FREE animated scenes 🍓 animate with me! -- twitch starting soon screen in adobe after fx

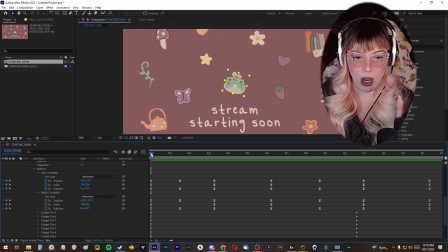(20:27)
So right now I have this the 0 position spot, and I have the full right swing spot. So I'm going to come a little bit in between here when they've made a little bit of movement, and I'm going to set a keyframe by clicking on this little button over here.
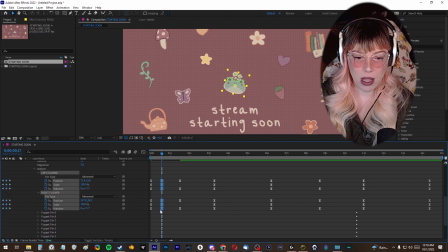(20:41)
I'm like, I want this positioning. I'm going to copy this. I'm going to delete our resting keyframe position at the start. I'm going to go ahead and move this over here, and I want the end of my animation to reach this point too. That should add the gradual movement. That's a little bit better.
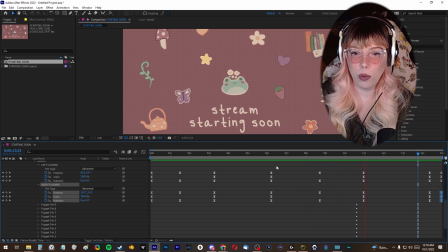(20:58)
What I could do just to add a little bit more life, so it's not only when the frog is at the farthest point of the rotation,
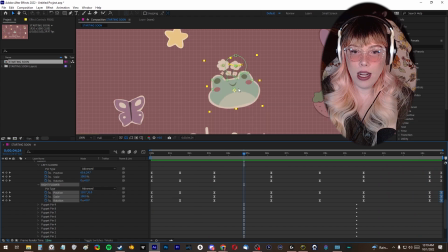(21:06)
is I could add a little bit of movement in here that just kind of makes the flowers kind of rotate a little bit. I'm going to have them rotate away from each other, and then they should go back to base position. So that just is going to give them a little bit of bounce here in the middle, even though nothing's really happening.
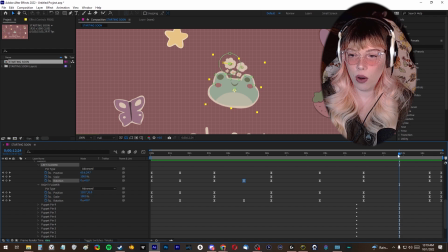(21:22)
And I'm going to copy that same positioning and paste it over here at this other midpoint when the frog's head is level. And that's just going to give it a little bit of movement going on while it's not just whipping around.
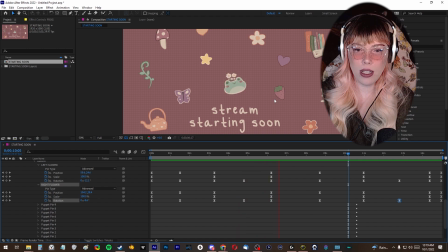(21:33)
And there we've got a little bit of movement on our little froggy's flowers. And that's probably all I want to do for the frog.
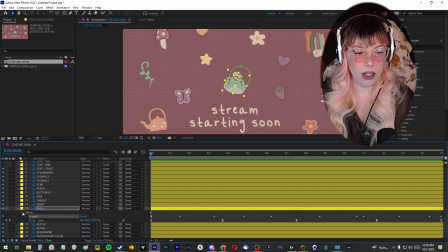(21:39)
And so I'm going to minimize all of these puppet tools over here and lower the effects. And I'm going to minimize the frog overall.
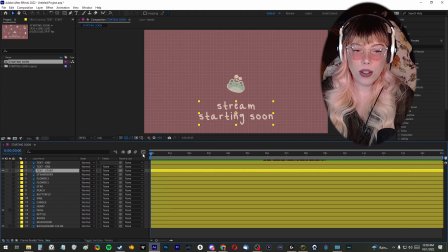(21:45)
And I'm also going to go ahead and animate the text while we're here. So for the text, I'm just going to do a really simple transparency. So I'm going to click and select the text layer. I'm going to press T for transparency, which is opacity in After Effects. I'm going to toggle on the stopwatch, and I'm going to change our starting point to 0% opacity.
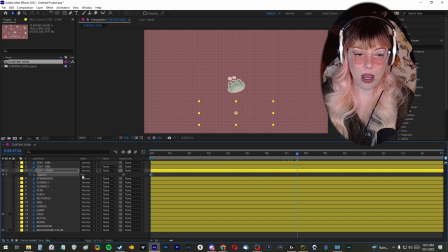(22:05)
And by 7.5 seconds, I want this to be 100%. So we're going to have this slowly fade into itself. I'm going to copy our first keyframe point, which is a 0% opacity, move the time marker to 15 seconds, the final frame, make it 0. And then I'm going to click on the opacity section so all of the keyframes are highlighted and selected,
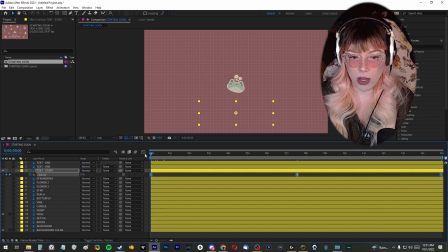(22:24)
and I'll press F9 to ease them into each other. So it's a little gentler of an animation. And then it's just going to be a nice casual fade into screen, and then it's going to fade back out. And that's going to be over 15 seconds. That's going to come up into visibility, go out of visibility.
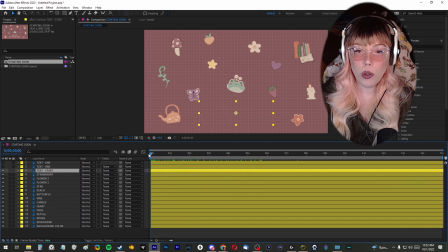(22:40)
So for most of these, I'm just going to be doing a rotational, just like a wiggle one.
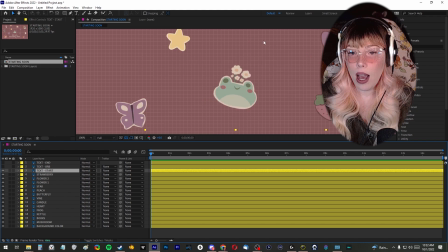(22:47)
For the flowers and the stars, I'm going to do something a little different. I want the flowers and stars to do full spins.
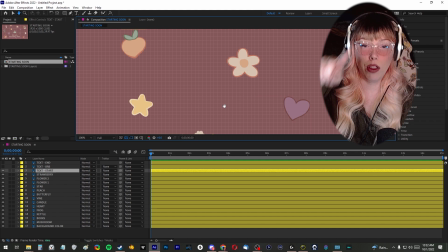(22:53)
I don't want them to just wiggle back and forth. I want them to do one full 360 spin every 15 seconds for the loop.
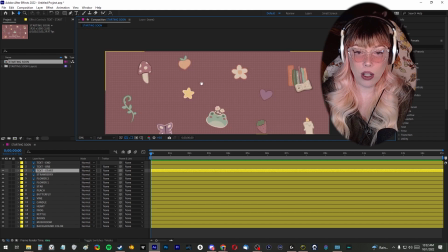(23:00)
So I don't want two objects next to each other on screen that are doing the same animation behavior.
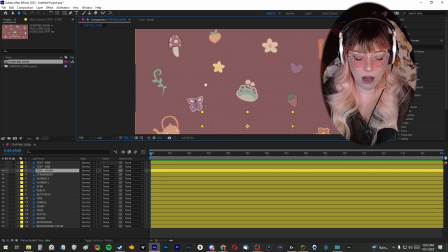(23:05)
So I'm actually going to change some of the positioning of this stuff really quick. We'll start with this flower up here.
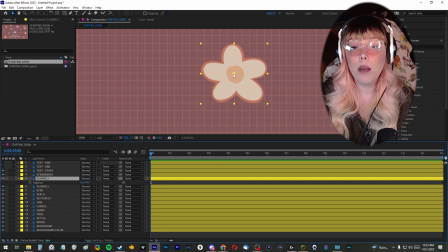(23:12)
We're going to select the layer, and then we're going to press R to bring down the rotation window. We want to double check that our anchor point is in a good position. It's just slightly off center for me.
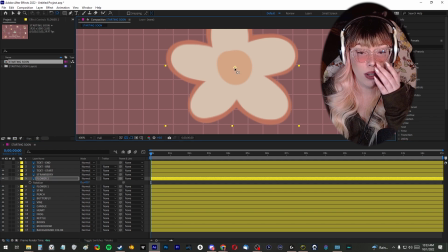(23:20)
And for these, it will make a difference. And look, I can go ahead and show you.
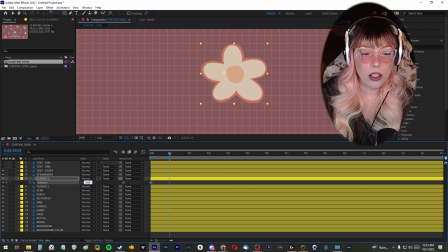(23:24)
I'm going to move this anchor point to an awkward position of this flower so you can see the difference that an anchor point makes. So we're going to come back in and move that anchor point into the center. So that's much more what we want from the look of something spinning.
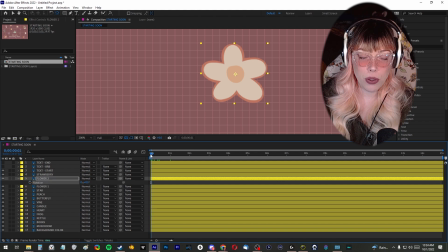(23:38)
So what I did to get this is I come to 0 seconds. I press the stopwatch on the rotation tool. It's set to 0%. I'm going to bring our little dragger point all the way to 15 seconds, or the final frame of the animation.
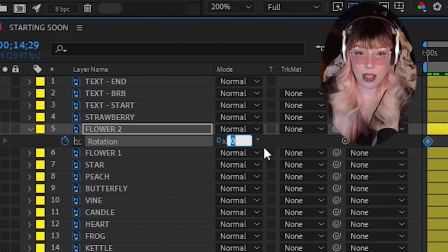(23:51)
And I'm either going to change the degree to 360, which is a full circle, Or I could just do 1 times.
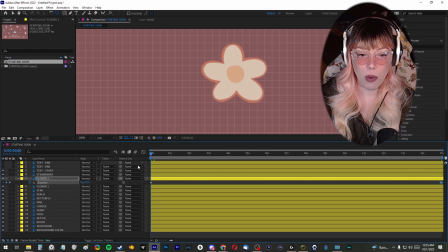(24:00)
I could change this first part to 1 times, 1 spin. And then when we have this going, it's going to be a nice, gentle little spin that's happening.
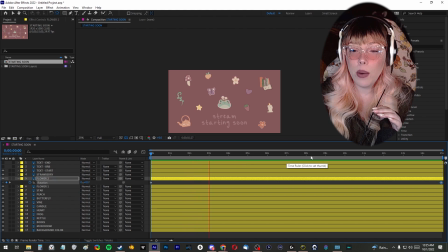(24:08)
I'm not going to easy ease this one because that's going to cause it to come to a gradual stop when it reaches the next keyframe. And I just want this one to be in constant motion. And I'm going to do the same things for flower 1 and for the star.
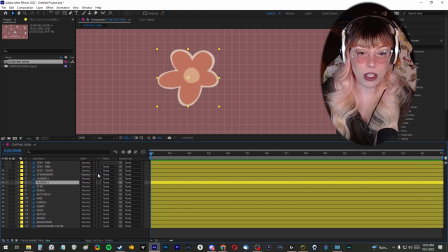(24:20)
The only difference for flower 1 is that I want it to spin the opposite direction. For the rotation here, I'm going to change it to -1.
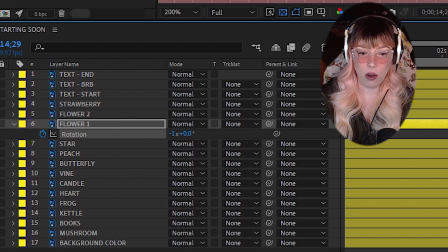(24:27)
I want it to go backwards instead of forward, so it'll do a counterclockwise rotation.